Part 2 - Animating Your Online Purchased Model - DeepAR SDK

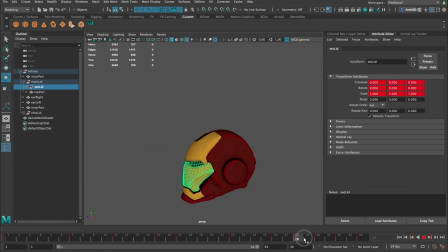(12:28)
so now it's going to go out a little bit, in just a little bit.
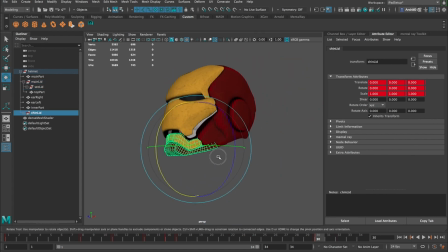(12:43)
Okay, let's finish this animation with the shin.
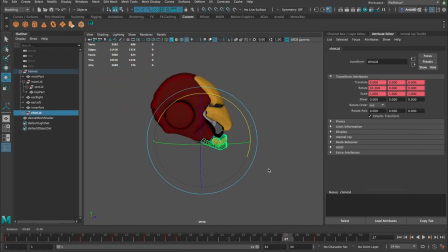(12:49)
actually I like yeah to make a little bit of contrast let's make the shin super linear super like it's like it's a different kind of mechanism I like the the weight when it's
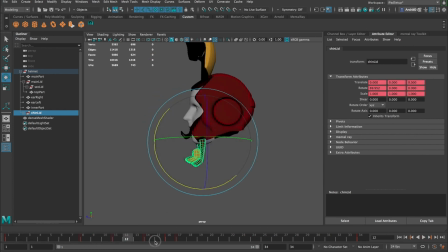(13:07)
going down because the gravity will help the mechanism but going up it's going to be more turf so let's make this super linear yeah I like it like this. Let's make just a simple rebound here, like going in,
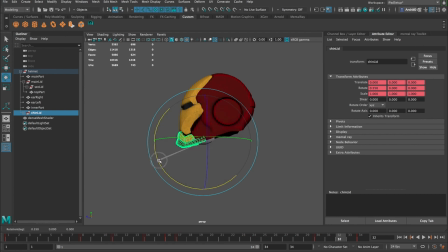(13:25)
going out, just a little. Yeah.
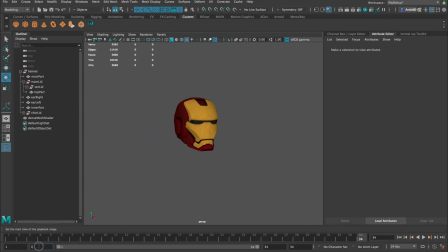(13:31)
Okay. So let's see how this is, how this is looking. So 7.15, play Blast.
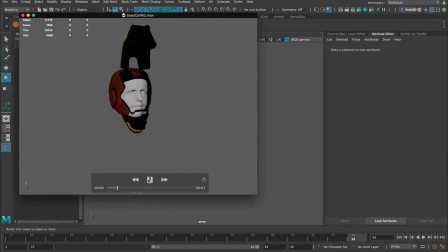(13:41)
So the closing animation. Awesome.
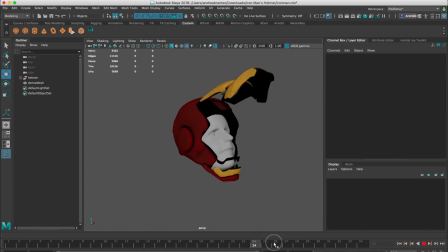(13:47)
Okay, just one final bit of the animation here to give it a little bit more of life.
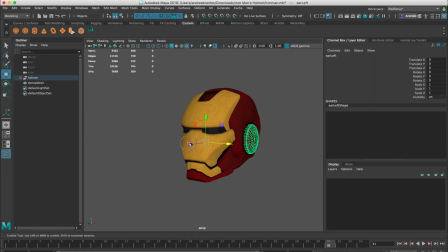(13:52)
Let's go crazy with this earpad just a little. Sometimes are those small details that help to sell the idea of a credible animation. So yeah, let's make sure that those earpads, they require a little bit. they feel the pressure,
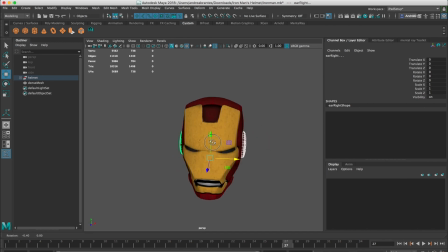(14:12)
they feel the... you can feel the impact in these little pieces. So I'm going to press S here and here is the impact. So we want to make it one frame later
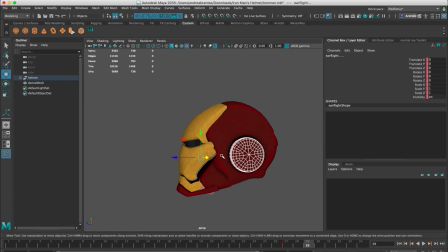(14:29)
or two because it's the time that the force will travel until this area. I'm going to press S And now here, I'm going to just move this a little bit, should be enough,
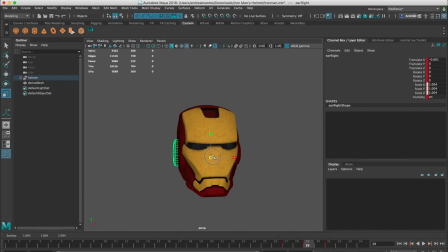(14:47)
maybe a little bit of scaling, just a little,
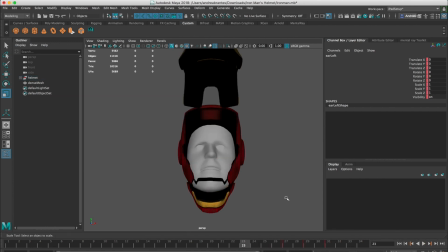(14:53)
okay, so let's take a look at this,
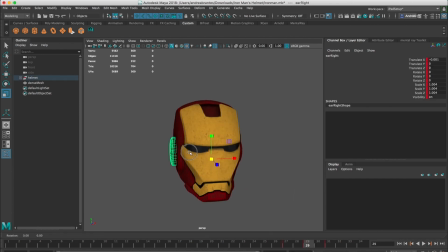(14:58)
yep, we can make this bit more we can exaggerate this just a little bit more now
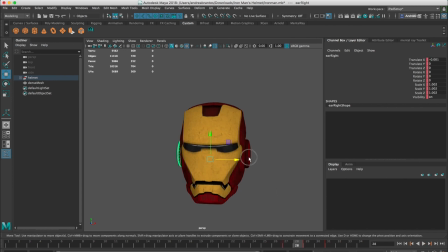(15:17)
we can make it offset
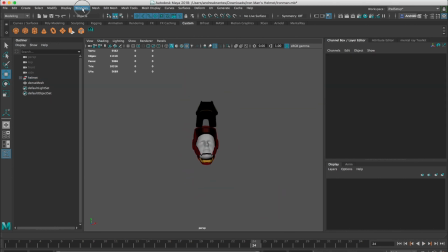(15:24)
so it's a bit more interesting look so we blast yep so just this final touch to animation.
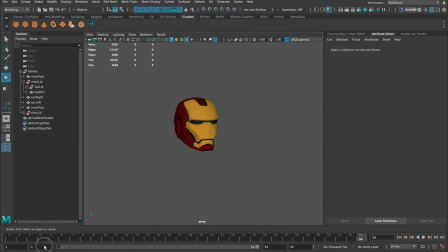(15:38)
So yeah, so the animation is complete, our model is complete, it's in the right place, so we have everything to move this to DeepR Studio, to DeepR Studio.
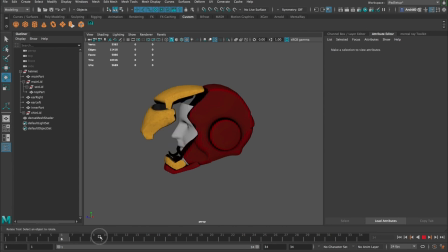(15:53)
Right now I'm going to make sure that I know my two states of this animation, it's from frame 1 to frame 17 and from frame 17 to the frame 34. We have to keep this in mind because we're going to use seconds so we
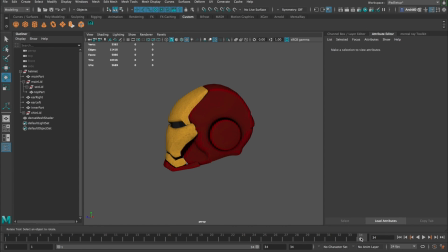(16:09)
might want to do a little math to understand where things are. So yeah, let's go ahead and export this.
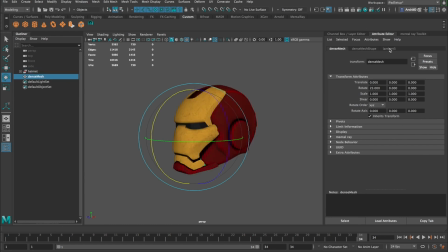(16:22)
This is not the shader, this is the mesh itself and then And the shader is this one, so a little error here, shader, okay. Let's make sure that we move this back to zero.